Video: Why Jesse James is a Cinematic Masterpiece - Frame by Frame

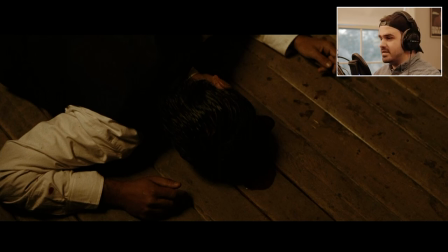17:03 So this shot right off the bat is just absolutely amazing with the blood coming out of his head.
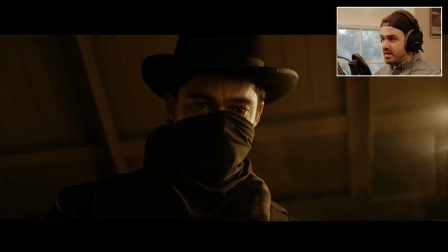17:09 So you see here that it's it just does that dolly push again that I was talking about
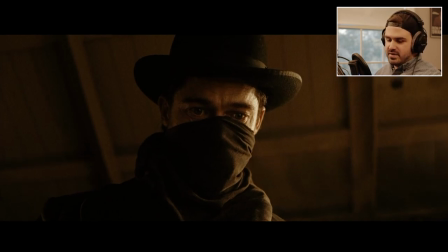17:14 earlier where they're doing it again on his face here which is just you're getting this like key center frame shot of the main character as it just pushes into him and
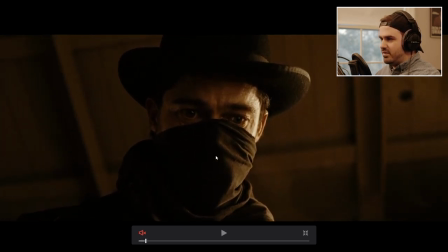17:30 you'll see it drags on for like three four or five seconds goes
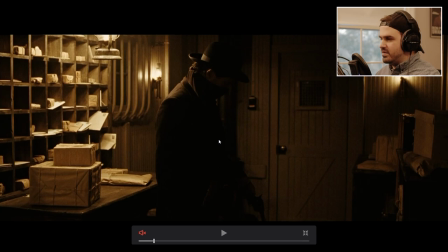17:36 all the way from like a medium close-up all the way to like what you call a close-up or possibly extreme close-up and it's
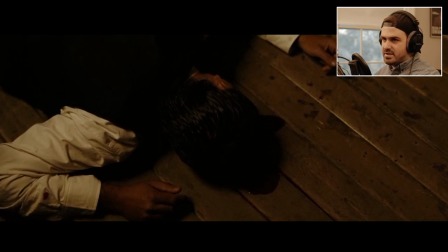17:44 mirrored with this shot which is the man he killed and
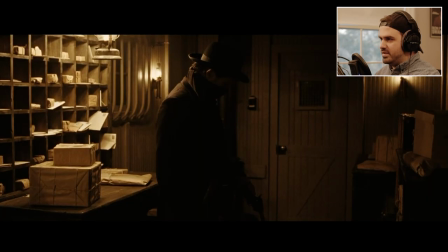17:53 and here you're really just it's really just setting setting home the tone of jesse james like people look at him as an outlaw and a hero in the film but a lot of the imagery and the way they tell the story is they're trying to show like multiple different sides of him i
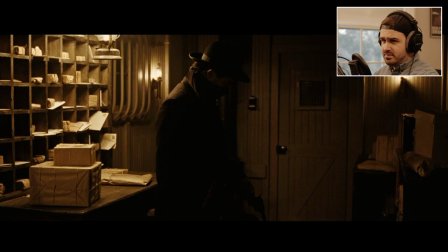18:06 mean again this is only the second scene in the film it's like second or third scene i think oh yeah there's a scene previous to this where they're getting ready for the bank robbery i forgot about that so within like a 20 minute span of the film you have you have a three-dimensional
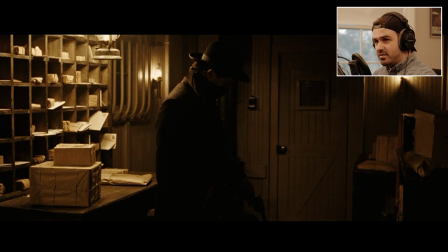18:22 character off the bat you have the outlaw of jesse james which is like the mythical imaging you have like the psychotic murderer side of jesse james and then you also have the melancholic like aging depressed man image of jesse james which you saw in the first scene so uh yeah great stuff already
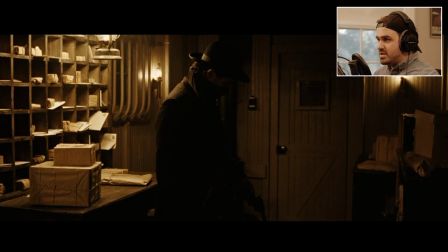18:41 off the bat and as you can see pretty much the um the principles that have been seen in the cinematography so far in the film are present in almost every scene i've shown you so far like you have these practical warm bulbs again it's like all they did is they just
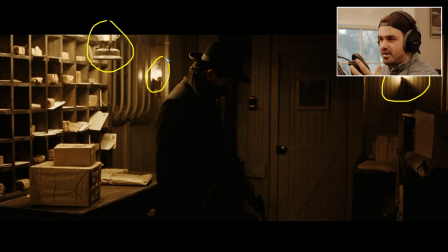19:02 they they just thought of the characters like where would you be in the train where in what period where would the lights be what would they use and how can we keep it like cohesive and keep a certain like tone and color palette so you'll see again and again on this film there's just this use of like practical old century warm bulbs lanterns
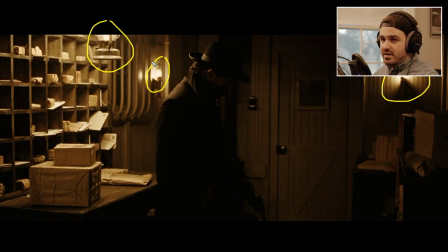19:22 scattered across every scene whether it's a dialogue scene anything indoors towards nighttime or near the end of golden hour you'll see these warm bulbs pop up again and again and to me they're just beautiful like that's all you really need all right
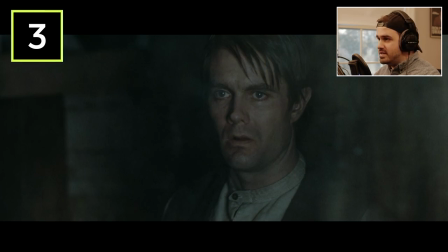19:39 on to like scene three that i want to show you in the shots this is the meeting between jesse and ed miller ed miller was the guy with the mask on in the previous scene who was saying don't shoot him he was kind of like disobeying orders right there for a bit um
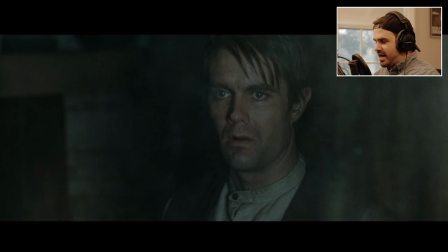19:53 but throughout the film it starts to become a story in the first half of the film jesse just becomes paranoid and he's looking for the like the rats in the group of the gang because actually that that train robbery is the last time in the film you see the gang wholly together and
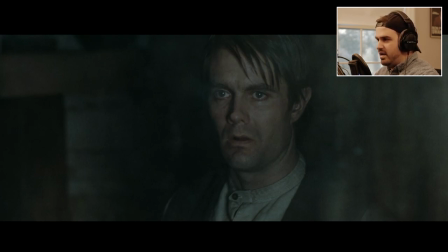20:08 like working together like from that then on it's just deceit envy jealousy all these things happening between all these different characters but jesse's gonna go meet with ed miller just to uh see where he's at and basically gauge if he's a rat or not so you i'm gonna play this scene as well
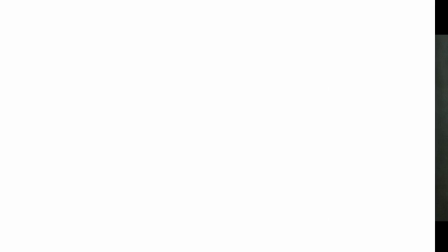20:26 well
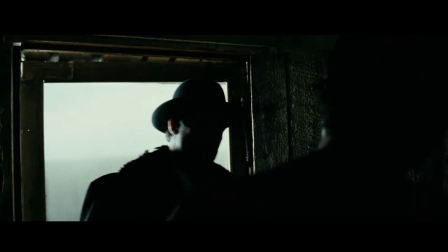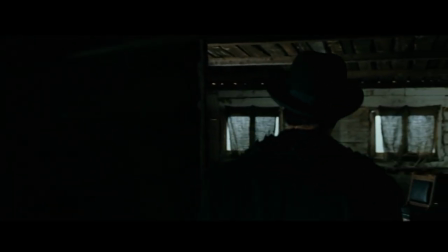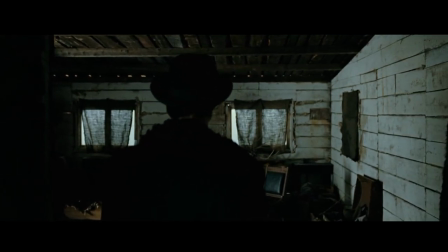20:39 you ain't much of a housekeeper are you
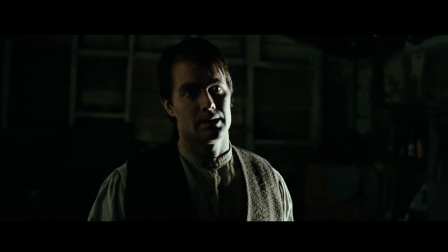20:44 he didn't just happen by all